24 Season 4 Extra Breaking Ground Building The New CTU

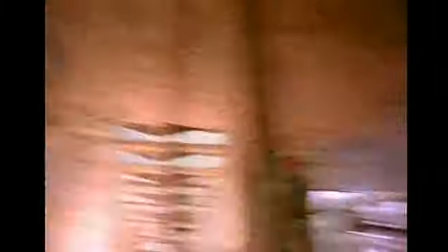4:48 So by the time we started building, we were a good 5-6 weeks behind.
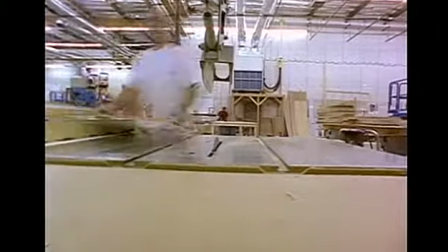4:53 And I think we've been building just for six weeks now.
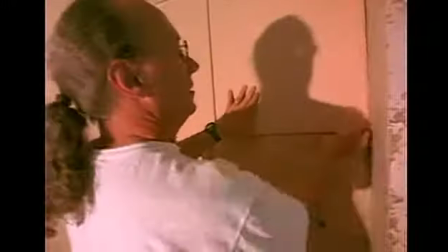5:00 And it's amazing what I've got a great construction crew. What they've pulled off in this time is unbelievable.
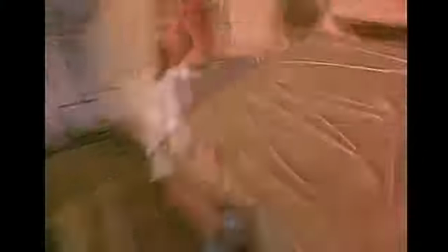5:07 And it's been very exciting. Most of the construction's done.
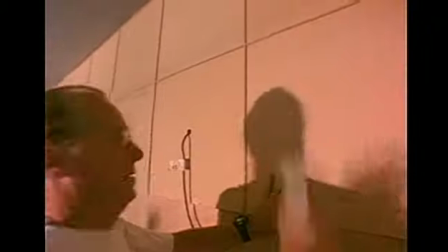5:11 We're still doing a little bit of plaster. All the shop window fronts have gone in.
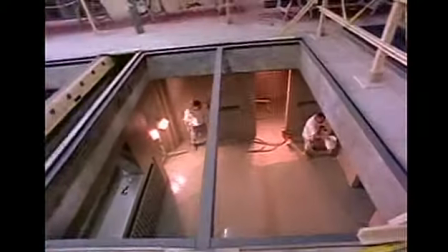5:17 We're just going to put the glass in, and then all the striping on the window, and then a week of set dressing.
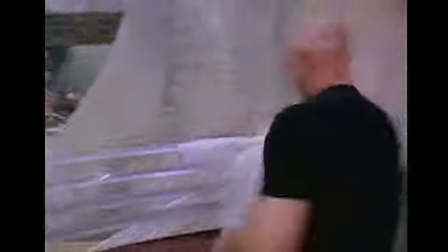5:26 We started to put the tables in.
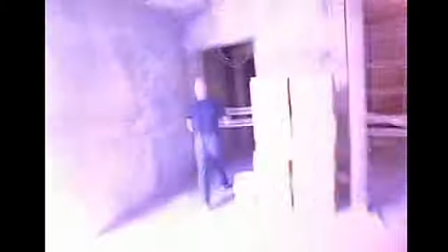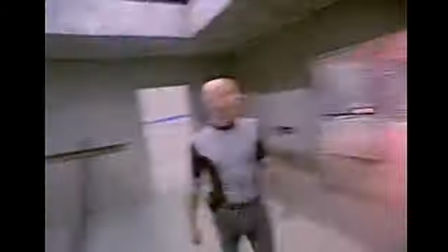5:34 This is going to be our new interrogation room.
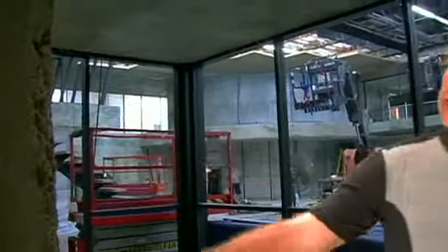5:38 It's all wood construction with plaster over the top, and then we chop out corners and throw some stonework in, so if, you get a good close-up of that.
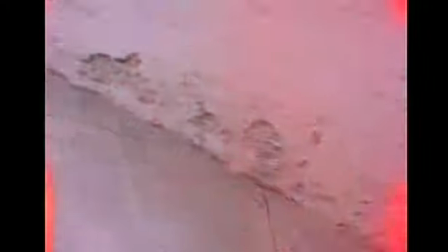5:46 Feels like the whole set's been is cast concrete. There's no concrete, it's just plaster.
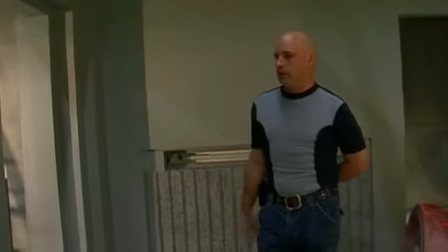5:54 These are cast plaster. We sculpted one mould.
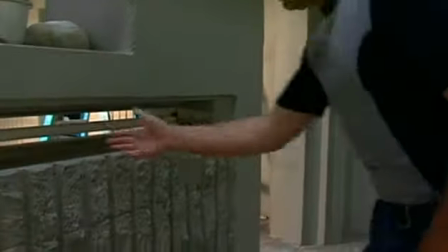5:57 I think that's probably a sheet from there to somewhere around there.
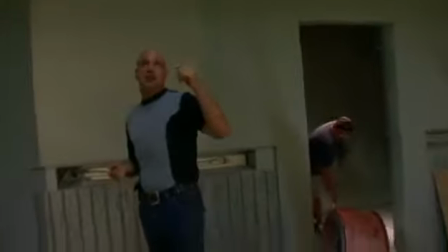6:04 So this is the interrogation room. We're going to put some grating in the ceilings, have this beautiful stripes, and then on the actors we can light through that.
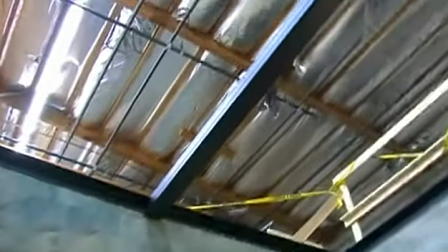6:12 Sound man can get up there and not actually have to be down here. There's us, the new stairs.
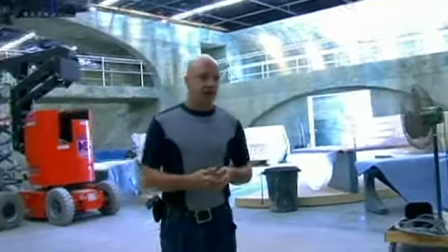6:19 We had metal stairs last year and they made a lot of noise. So this year I just went with these concrete stairs.
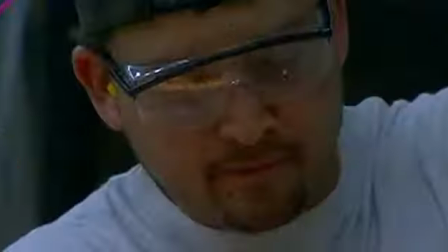6:25 We had these specially made, specially cast for us. And the same guys that did all the steel work have built these beautiful steps.
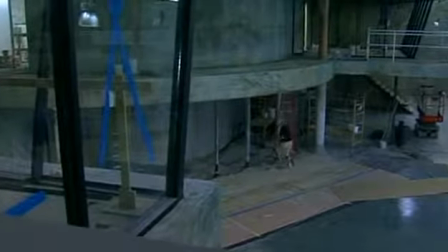6:36 So originally in the computer, when I built the model, it was just a regular concrete colour.
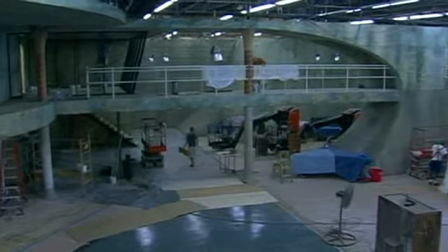6:41 And I put a light behind those windows, and it just, I put a little bit of a blue tint to it.
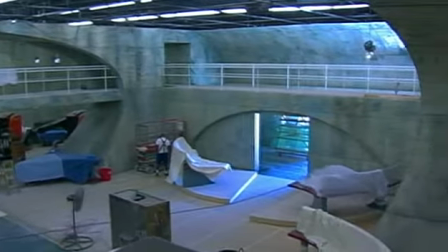6:49 And it just gave this concrete a really nice blue colour.
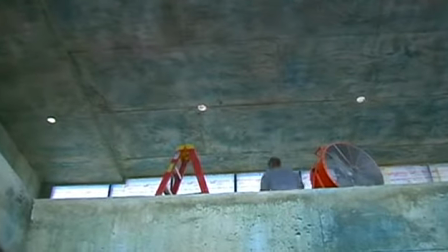6:53 So when it came to paint the set, I thought I'd add the blue into the concrete, and it's turned out really well.
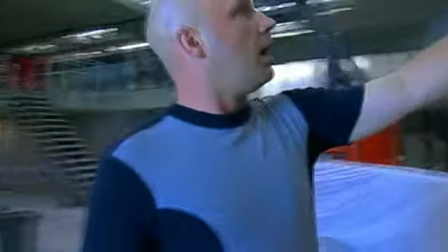7:00 Some of it's got really dirty right now. We're going to have to clean it, but it's like I was saying earlier.
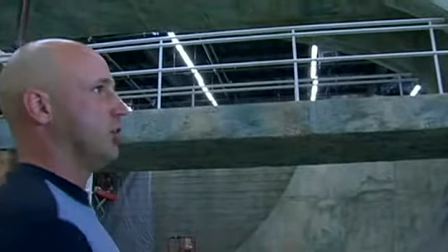7:06 It was that lovely oldness and used look to the building.
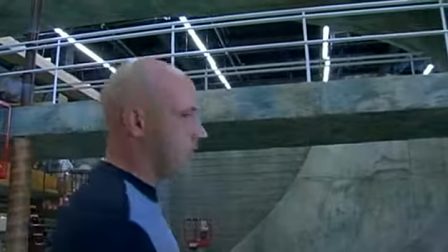7:12 It's all been beaten up. It's been here a few years, and then all this furniture that we've had specially made.
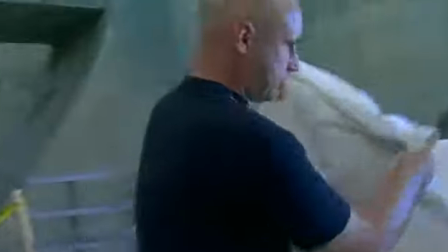7:18 Again, the construction have built these tables. Our furniture has this nice sheen to it.
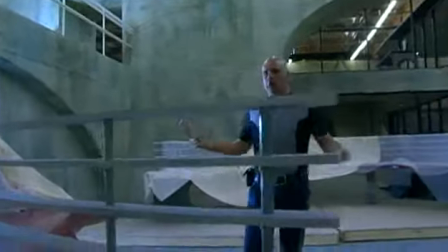7:26 It's new. It's modern. And again, the curve, so we can. John wanted to be able to sort of shoot round people more.
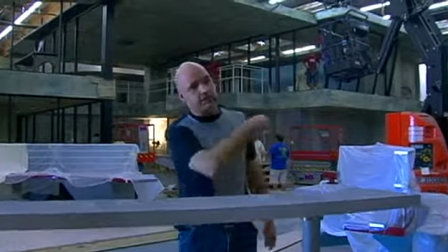7:33 And again, we've made it in 4 units so we can quickly take this stuff out and redress this area as another place in CTU.
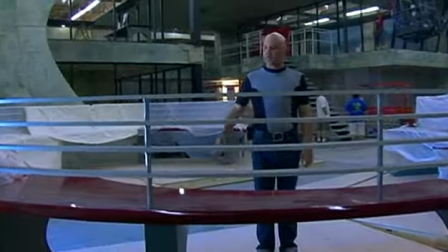7:42 Damon did a beautiful paint job. They'll paint it once, sand it, paint it again, sand it, and paint it again.
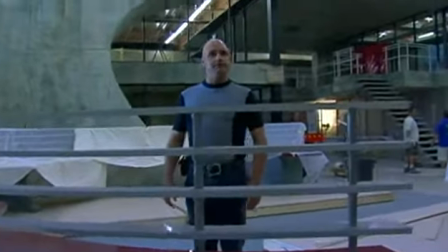7:49 And it might last a couple of weeks. This is Damon, my head painter.
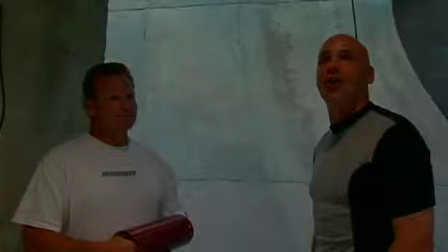7:56 Our head painter. Right on. It's the man that pulls all this work off.
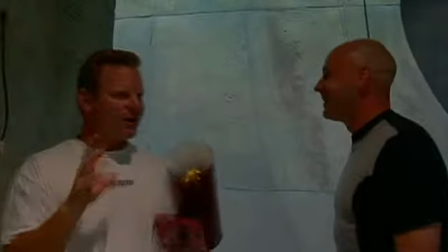8:01 Does all that beautiful. Try to get inside of that brain and figure out what he's aiming at here.
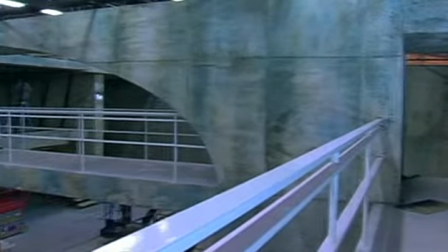8:06 To do a design and then actually build it full size, it's like being a kid.
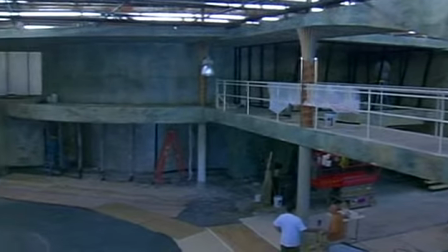8:13 Instead of doing a drawing and building a model of something, now I've got a whole team of guys that will build it full size.
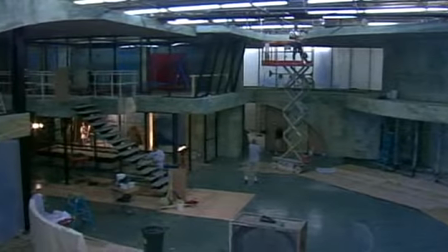8:19 And it's again, because I'm allowed to play, this is fantasy.
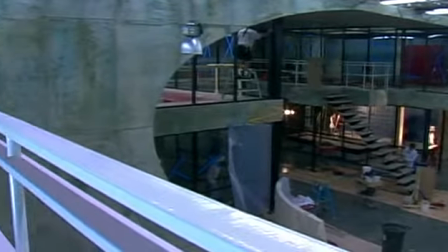8:26 This is all fantasy work. Hopefully it still feels real, but it's playful.
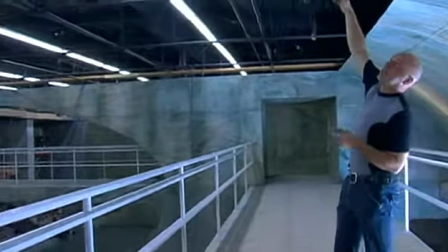8:31 And you can see how low the ceiling is. I mean, we're 20 feet to this grid.
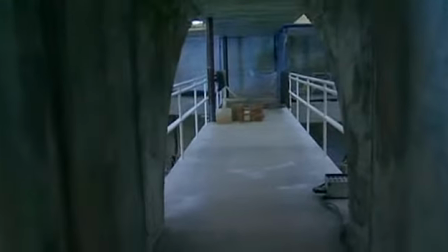8:37 It's one of my favorite angles, looking down that way through this foot.
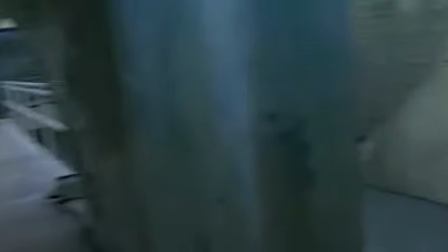8:42 We've got stairs, so that'll be the conference area down there.
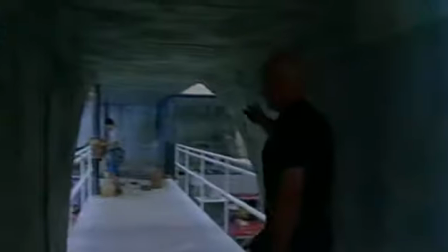8:45 This will be the front office, where Jack used to have an office up the front in the second season.
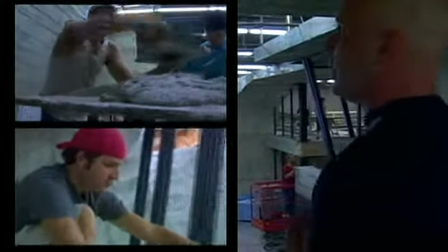8:52 You can see we've got about 20 guys, and these have perhaps been the main guys.